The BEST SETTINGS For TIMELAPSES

Hey guys, welcome to Trial Fields. Today we're gonna take a look at how to go from a basic time lapse like this, to this.
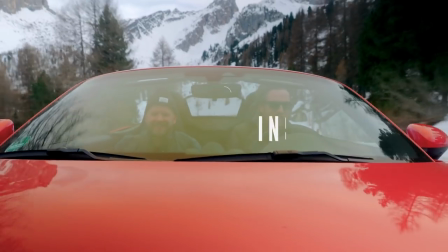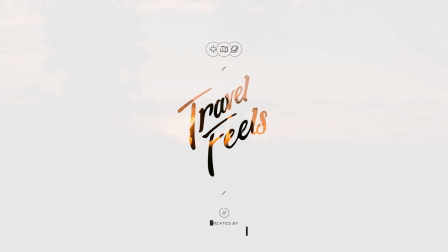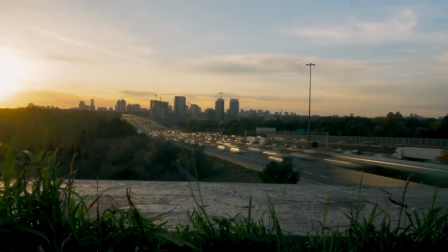We all know that time lapses are really powerful ways to tell story and to step up our videos. But a lot of the time lapses that I see out there just don't have the right settings. And so I wanted to give you guys five tips to really step up your time lapses.
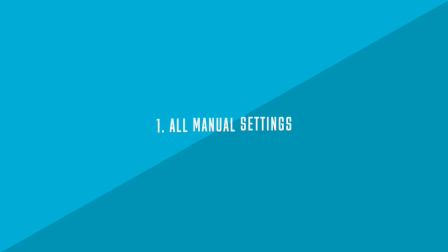Number one, you need to shoot all in manual settings.
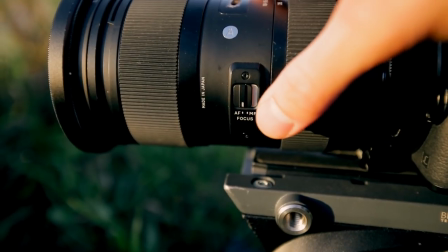Your f-stop, your shutter speed, your ISO, your white balance, your focus, everything needs to be in manual. Otherwise you're gonna get flickering and changes in color and all these different things that are gonna mess up your time lapses. So everything needs to be in manual, everything. Tip number two is to use an ND filter.
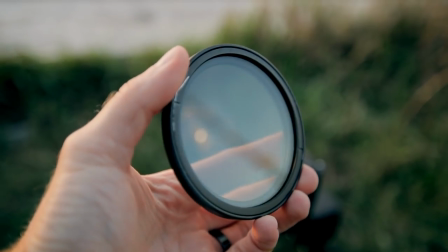One of the best things that you can do is to slow down your shutter speed for time lapses.
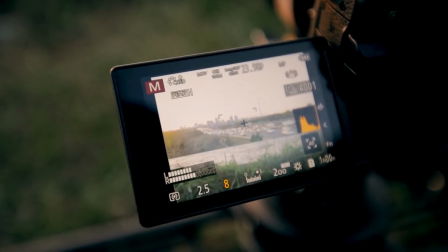And in order to shoot really slow shutter speeds, you need an ND filter or else you're just gonna have way too much light coming in and everything is gonna be blown out. So stick on an ND filter, slow down that shutter speed, and you're gonna get really nice motion blur, which is just gonna make your time lapses look way better. This is probably the biggest tip I can give you guys. Use slow shutter speeds.
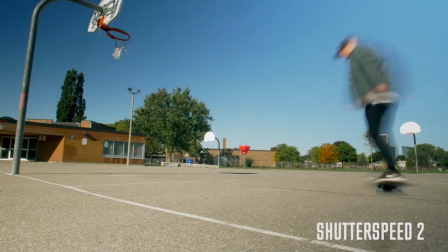Here's an example of a normal shutter speed, and now the same video with a slower shutter speed.
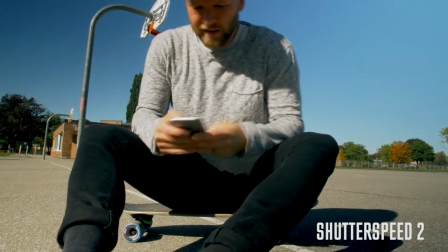You can right away tell how much better it looks. You need that motion blur for really nice cinematic time lapses.
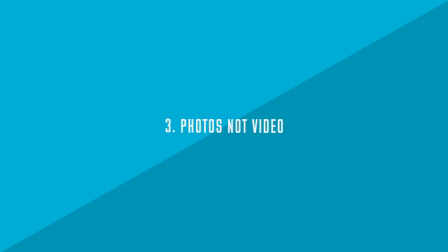And number three is to use photo and not video for time-lapsing. There's a bunch of different reasons for that, but you want to be taking a bunch of photos, sticking them together into a video.
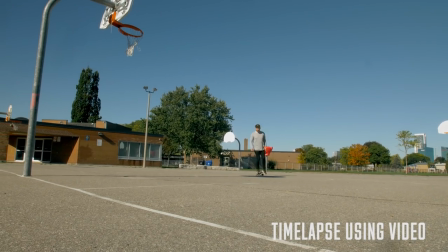One of the big reasons is that motion blur, slow shutter speed, you can't do that in video.
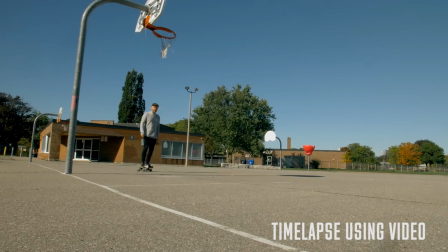Another one is just you get way more resolution, so you can do a lot more with that time-lapse.
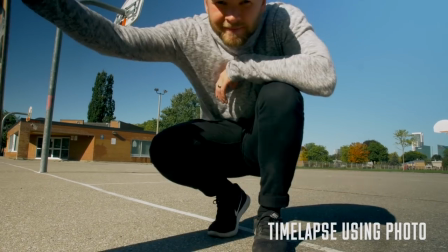So what you need to know is that 24 photos makes one second of video footage.
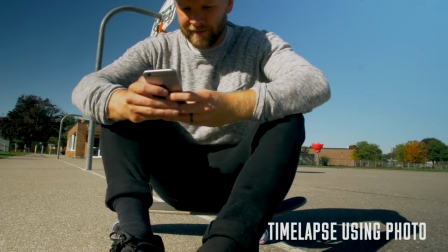So if you need 10 seconds of a time-lapse, you're gonna take 240 photos. And remember, the longer the interval between photos, the longer it's gonna take for you to do that time lapse. So for example, if you're doing photos every second versus every four seconds, the one that you do every four seconds is gonna take four times longer to actually complete the whole time lapse. So if you're in a time crunch, don't set your interval too long, or else you'll just run out of time and you won't get enough photos.
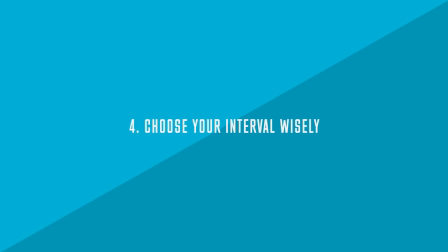And that leads me to number four, and that's to think about the interval for your time-lapse.
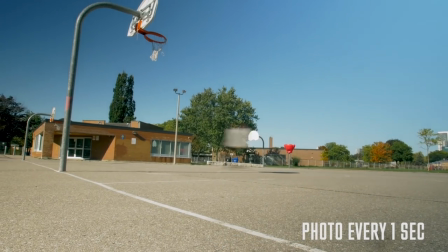The shorter the interval, the slower things will move in your time-lapse, and the longer the interval, the faster things will move in your time-lapse. So you wanna think about what you're shooting, how fast it's moving, and then choose your time interval. For example, if something's moving really fast, like people, then maybe you wanna shoot a shorter time interval so things move a little bit slower and they're not so chaotic. But for example, if you're doing a shot of the sky and the clouds are moving really slowly, then you can slow down the interval to let's say four seconds and then it's gonna look a lot better because you're actually gonna see some of that movement in the clouds.
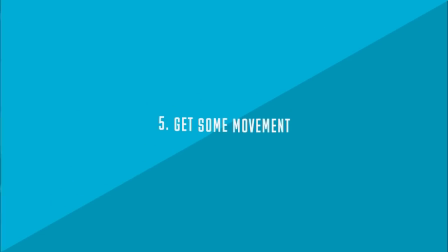And then tip number five is to get some movement in your time lapses.
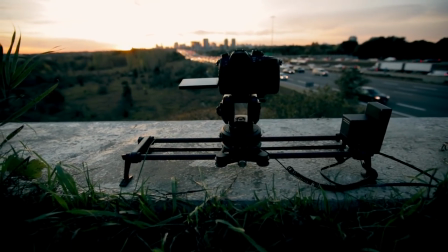Now the best way to get movement in your time lapses is to actually move the camera as you're doing the time lapse. Here I'm using the Rhino Slider Evo with motion controller so I can actually move the camera slowly as I'm doing the time lapse.
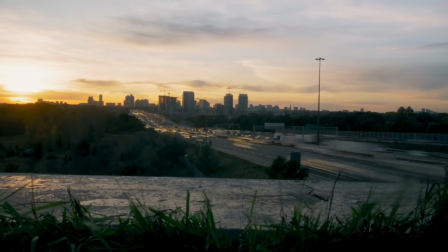This is the best way to get movement in your time lapses is because you're actually getting a change in perspective and things in the foreground and background are moving and you're getting this parallaxing. You're not gonna be able to do this if you don't actually move the camera. But if you don't have something like the Rhino slider, then you can also add a little bit of movement in post. Some different movements that I like to do are just a zoom in or a zoom out,
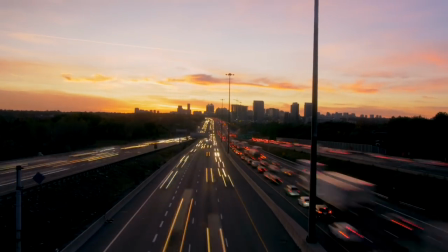or you can do a small slide left to right, but these don't quite look as good, but I do like the zoom in and out.
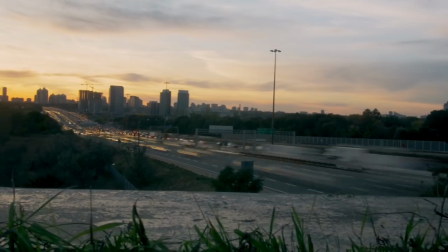And if you wanna go crazy, you can combine the camera movement with a move in post like a zoom in or a zoom out. So there we go, five quick tips for making your time lapses so much better. I'm telling you, if you use these tips, your time lapses will be a hundred times better than this.